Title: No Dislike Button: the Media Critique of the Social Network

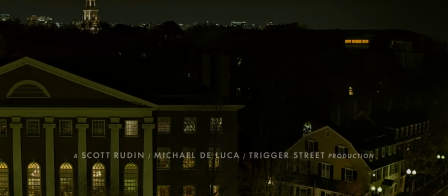For me,
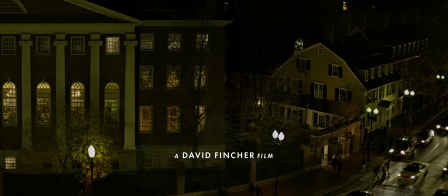a movie that brilliantly combines both cinematic storytelling and social critique is David Fincher's The Social Network.
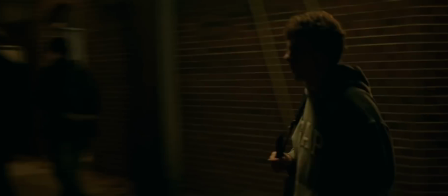The movie centers around Mark Zuckerberg, played by Jesse Eisenberg, and the creation of Facebook. Now, the work of director David Fincher is known for dark,
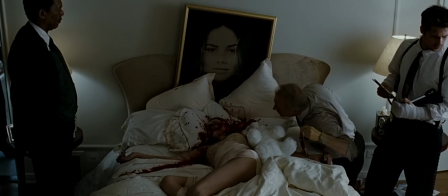central themes of macabre violence, crime, and broken psychology.
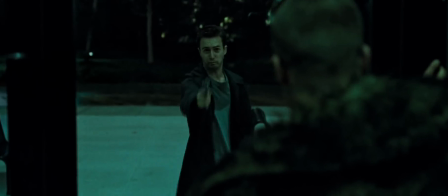His major characters range from emotionally closed off to depressed and schizophrenic to complete psychopathic serial killers.
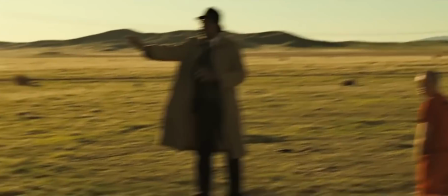She begged for her life, detective. Shut up! She begged for her life. Shut up! And for the life of the baby inside of her.
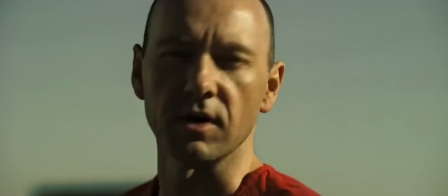Shut up!
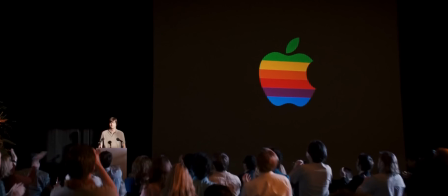Knowing this, I think it's easy to predict The Social Network is not going to be your average run-of-the-mill young struggling entrepreneur success story.
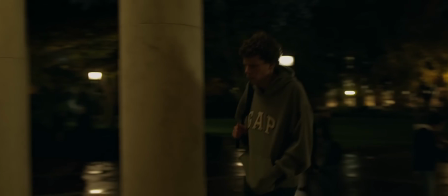This already becomes clear in the soundtrack during the opening credits.
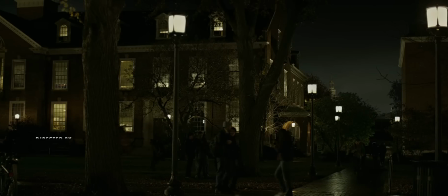This piece of music that returns multiple times in the movie combines a sad piano tune with an uneasy, tension-creating violin behind it.
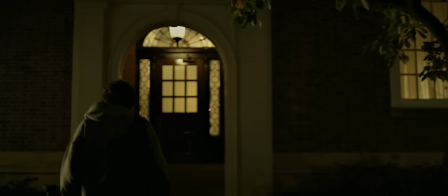This score, created by Trent Reznor, already illustrates the major themes of the movie, namely a broken loneliness and a seething anger and thirst for power underneath it.
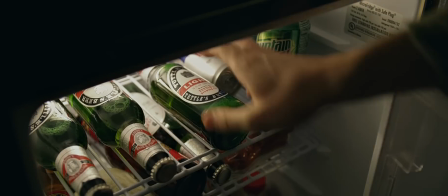So the question is, what is The Social Network really about? Let's get started.
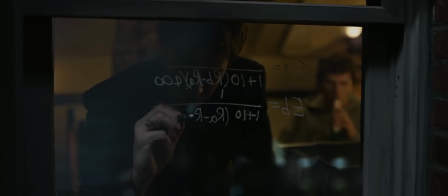The narrative of the movie doesn't rely so much on the creation of Facebook to be a good story. The central themes can also be found in many important stories throughout history. As the writer of the film, Aaron Sorkin, says, It's not a movie about Facebook, it's a movie set against the backdrop of Facebook. Right. But really, it's the themes in this movie are as old as storytelling itself.
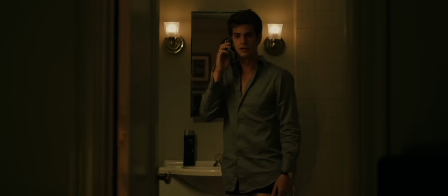The, as he calls them, Shakespearean themes that Sorkin is talking about are things like power hunger,
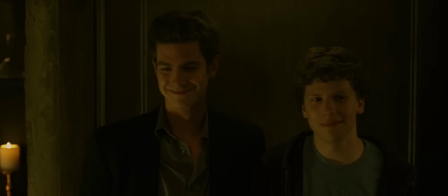social class, sex and love, friendship, loyalty, and betrayal.
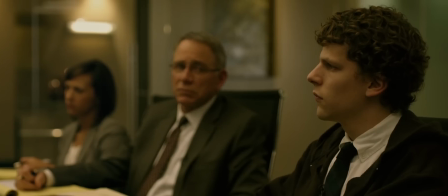I was your only friend. Yet one friend.
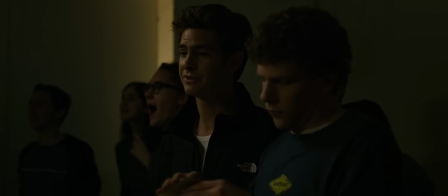These themes are embedded in a plot that focuses on the relationships that Mark has and destroys during the creation of Facebook.
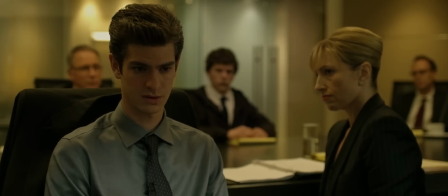The narrative is told from the perspective of two hearings, one where Mark is sued by his former best friend and another where Mark is sued by his competitors.
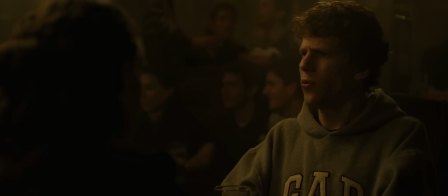The opening act and all other scenes that focus on the creation of Facebook are in fact flashbacks,
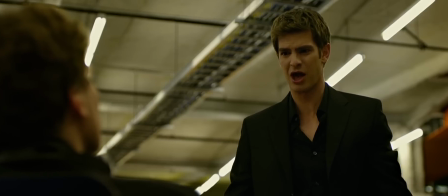slowly revealing the reasons Mark is sued for fucking over his best friend and potentially stealing the idea of Facebook from his competition.
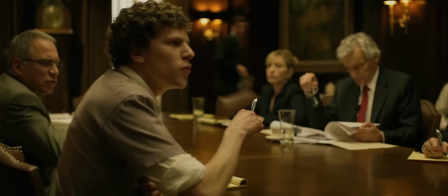Do you see any of your code on Facebook? Sorry, Mark. Did I use any of your code? You stole our whole goddamn idea.
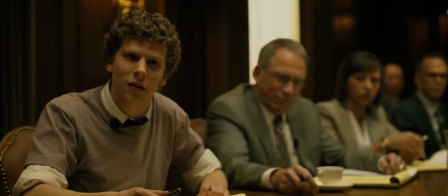Fellas. Hatch.com for Harvard. Can I continue with my deposition? You know, you really don't need a forensics team to get to the bottom of this.
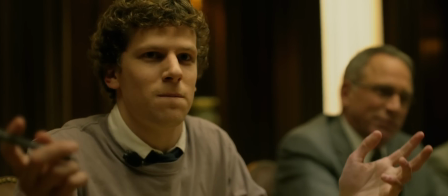If you guys were the inventors of Facebook, you'd have invented Facebook.
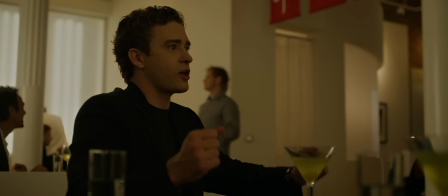It is certainly true that the film's plot can stand on its own as a strong and entertaining story.
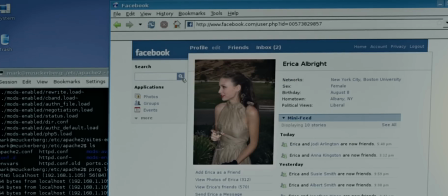Yet in my opinion, to see the creation of Facebook as just the background of the story does not do the film justice.
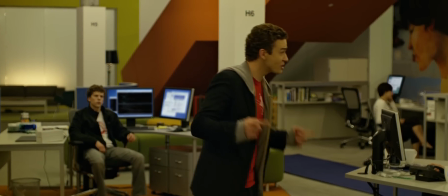Facebook as the biggest and most powerful social network in the world is a fascinating subject for media scholars.
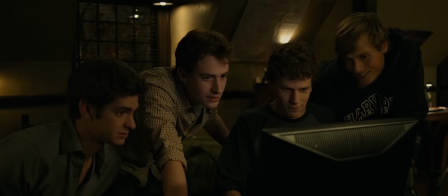And a lot of questions and critique on its working is found within the plot, dialogue, and especially the characters' personalities.
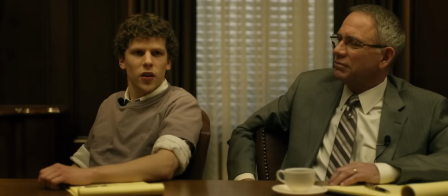You have part of my attention, you have the minimum amount.
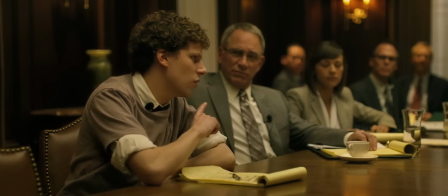The rest of my attention is back at the offices of Facebook, where my colleagues and I are doing things that no one in this room, including and especially your clients, are intellectually or creatively capable of doing.
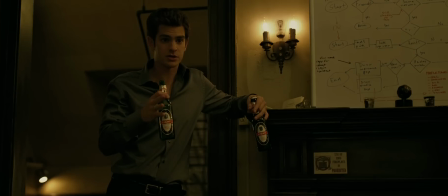I want to look at this from a couple of different perspectives, building it up in importance.
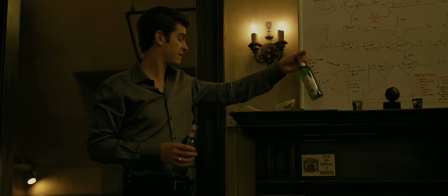But first, I have to say, many schoolers have found positive aspects of Facebook.
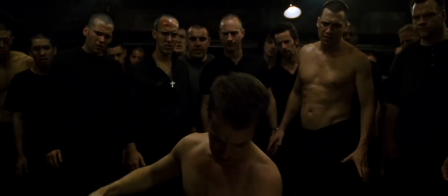Since we know the nature of Fincher's work, we are mainly discussing critique on Facebook, which of course is very real and important critique,
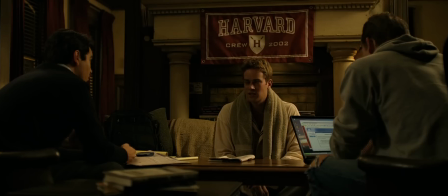but it doesn't mean Facebook is something evil that only has negative effects on social life.
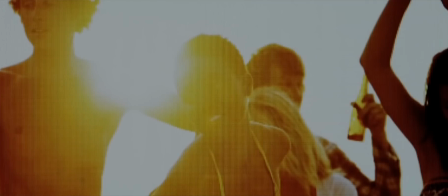For example, Facebook has had very positive effects on weak social ties, meaning that weak social relations,
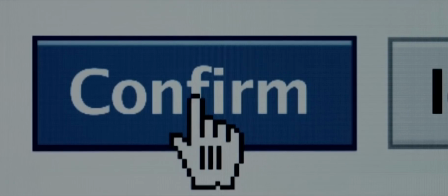such as holiday friends, which are problematic because of distance, can stay active thanks to Facebook.
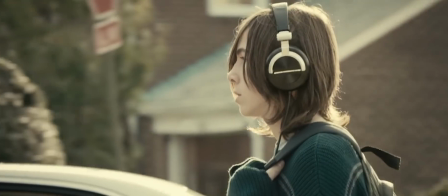Now back to the film's critique on Facebook.